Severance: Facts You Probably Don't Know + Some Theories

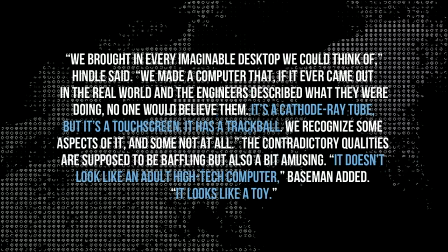(8:25)
It doesn't look like an adult high-tech computer. It looks like a toy. And I have to agree, it does definitely look like a toy.
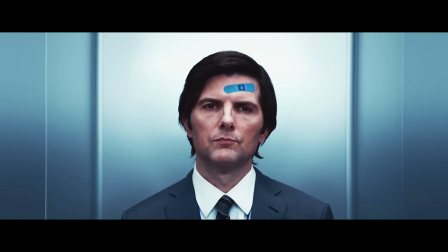(8:30)
One of the things you quickly realize is that a lot of the set design is about making you, the viewer, feel disoriented, like you're recalling a dream rather than a real event.
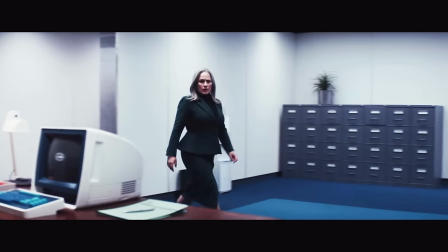(8:38)
The details don't quite fit right, so it's all a bit fuzzy. This is also true when it comes to Lumon's severed floor.
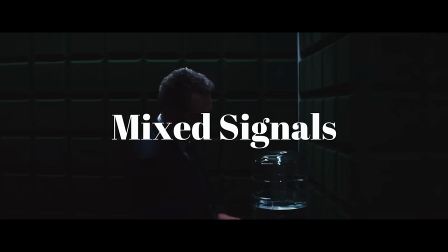(8:43)
There are parts of it that remind us of older time periods, and others that seem so present day.
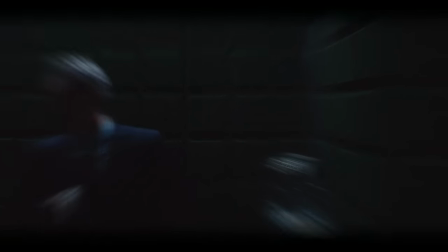(8:48)
We see this everywhere, from set to wardrobe, and even in the dialogue. I was careful not to show anything that was easily recognizable. We wanted to confuse the viewers about whether this is a period piece, contemporary, or the future. This explains why we see all those late model cars mixed in with modern tech like smartphones, but it also accounts for the small details like Milchick's presentation.
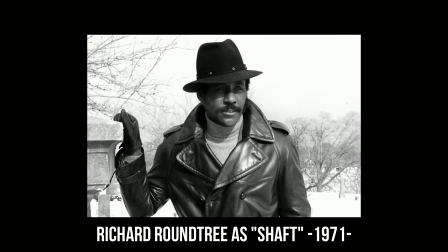(9:09)
I said it before, and I'll say it again, this man is giving off strong 1970s action hero vibes, and it's not an accident.
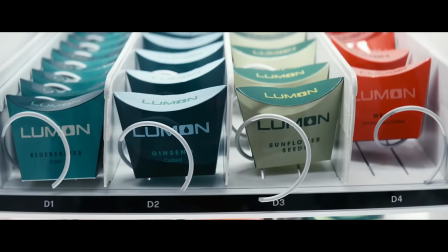(9:16)
Even the color palette of the packaging on the snack boxes and the vending machine, or the interfaces on these apps, feel consistent and intentionally hard to place.
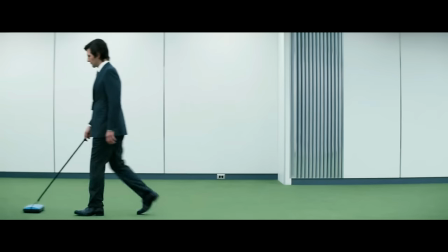(9:24)
Mark cleans the carpet with one of those old school manual contraptions that I haven't seen since middle school, instead of a vacuum cleaner.
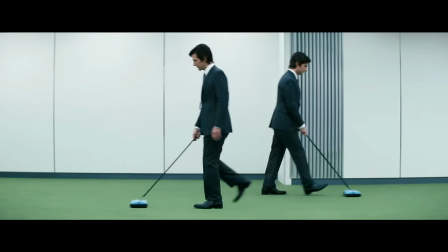(9:30)
Need I remind you that this is happening in a building that claims to have high-tech code detectors capable of feats current day technology can only hint at.
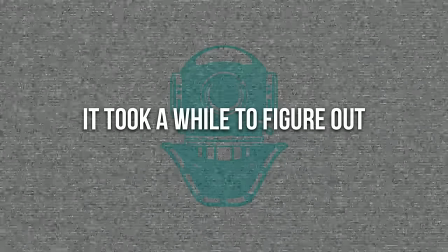(9:38)
It's easy to appreciate the fact that they were able to pull this off in such a subtle way that it took most of us
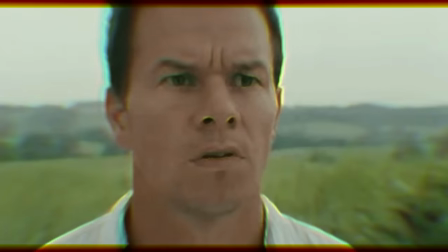(9:43)
a while to put a finger on what was making us feel so weird. And
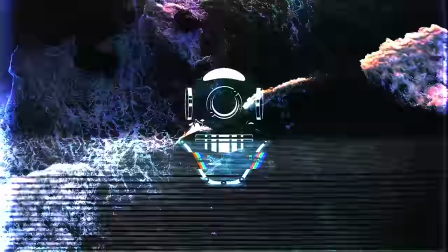(9:48)
I was going to leave this one out. I found too many facts and details about the show to put in one video. But let's fit this last one in.
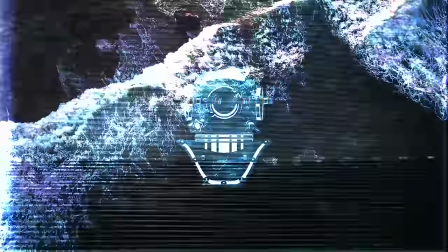(9:53)
Did you know that season 1 of Severance was supposed to have 10 episodes? You know that cliffhanger of an ending we get in episode 9 where all of the AWOL innies are left dangling off of said cliff before we fade to black?
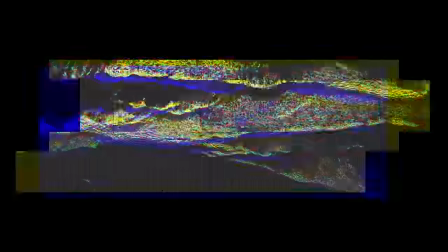(10:04)
We were initially going to see the results of their actions when the overtime contingency ended.
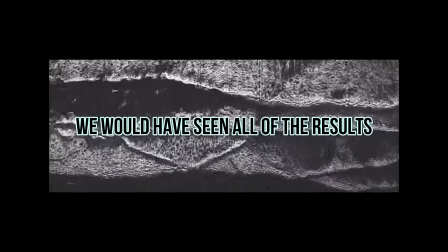(10:09)
Yeah, that's right. We were supposed to see what happened in episode 10.
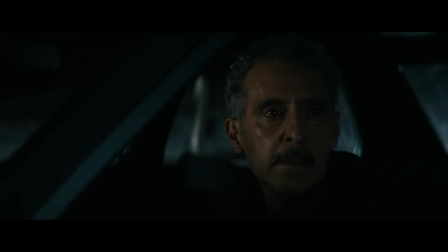(10:13)
So we'd end up seeing what Irving says to Bert after the door is open, which by the way, that scene was changed too.
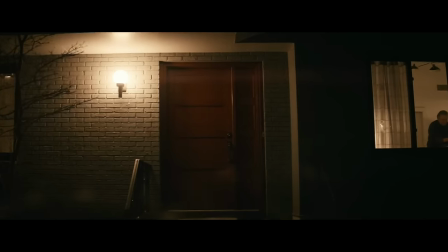(10:18)
He only says Bert's name at the door, but originally he had a whole bunch of dialogue that he was supposed to say there, just as an aside.
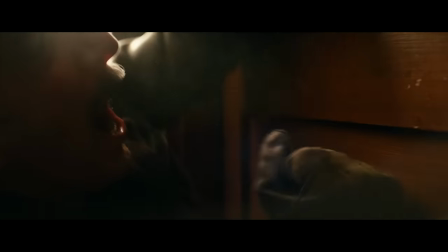(10:25)
But we also get to see which part of Milchick Dylan sinks those choppers into next.
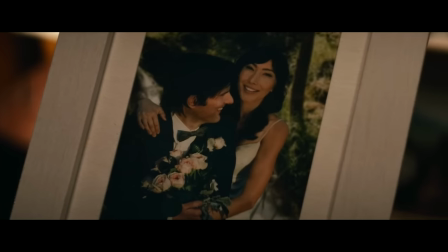(10:29)
Zilla thought it might be better to make us wait, and I've gotta say, I think it was the right idea.
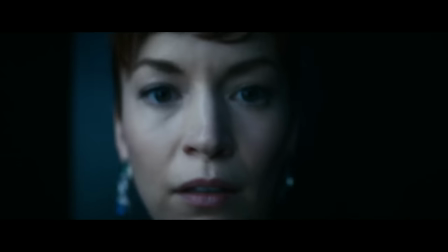(10:34)
The amount of anxiety I felt after the final episode was on par with some of the best TV cliffhangers of all time.
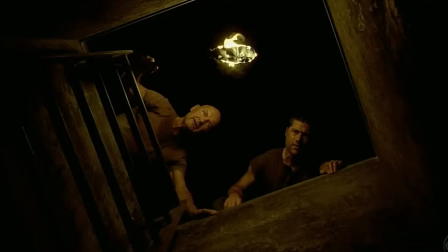(10:40)
I mean, honestly, this was like when the Losties finally opened the hatch door, and no, I don't think the show will end up like Lost.
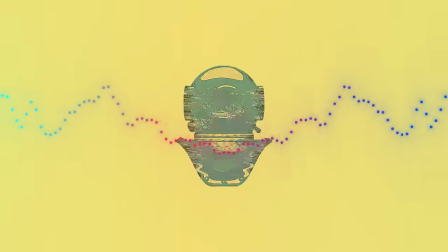(10:46)
Don't jinx it. Think good thoughts. I think this finale is a large part of why we're also wrapped up in the show and can't wait to see what happens next. We want answers, and we want them now. As for season 2, worry not, innies, all is not lost.
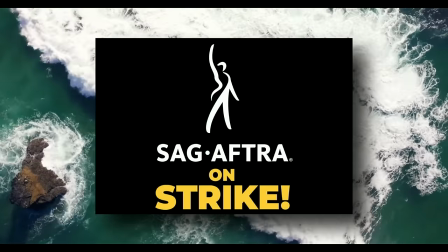(11:00)
As recent news suggests, things are moving forward with regards to the writer's side of the strike that kicked off last summer.
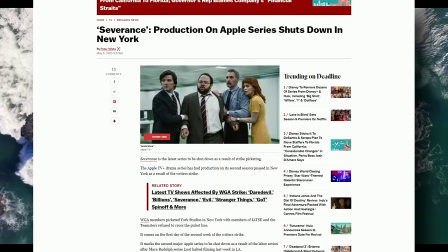(11:05)
That part of the contention has been worked out, and the writers are going to be better compensated, as they should be.
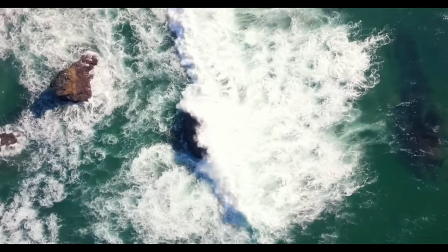(11:10)
But the actor's strike is still sizzling on the barbie, with no real signs of progress at this time.
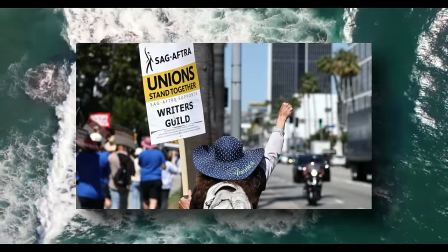(11:16)
That said, things still look promising, and I think we'll definitely see some progress on the part of the studios inevitably.
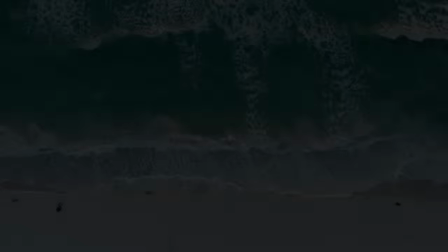(11:22)
The longer this thing goes on, the more pressure there is for the studios to stop being goofy about this and pay people enough to actually live on.
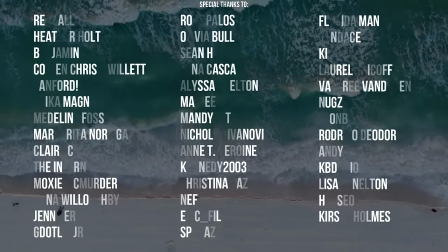(11:29)
So, still, no dates to speak of for season 2 yet, but I'll be sure to notify you when I get word, either in a community post or in future videos.
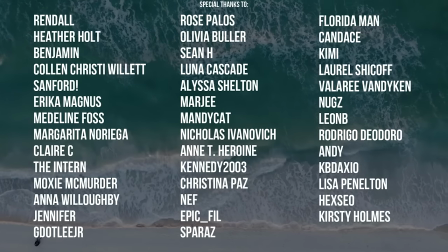(11:38)
And of course, you can always let me know what information you find out that I can disseminate to everybody else.
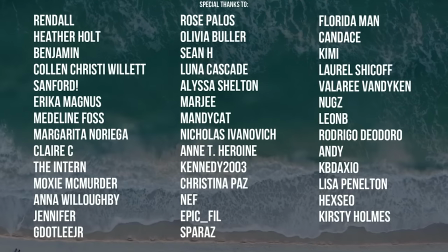(11:43)
While you're here, I might as well mention that Silo is going to get theory treatment soon, and another mystery show.
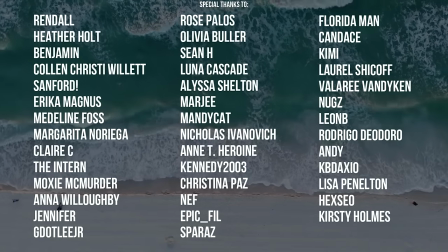(11:48)
That new mystery show is actually coming up as my next video. I will heap praise on everyone and anyone who can guess what the show is.
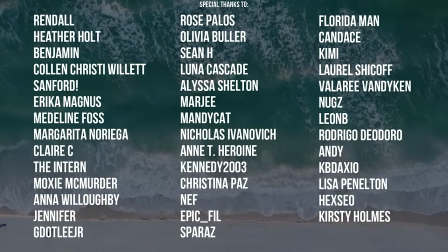(11:56)
Anyway, thanks so much for watching, especially if you made it all the way to the end. Thanks again to the supporters, the regulars, the commenters for making this experience what it is.
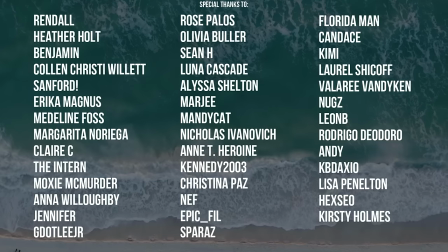(12:04)
I see you and I appreciate you. Take time for yourself, keep your head up, and until the next dive, off you go.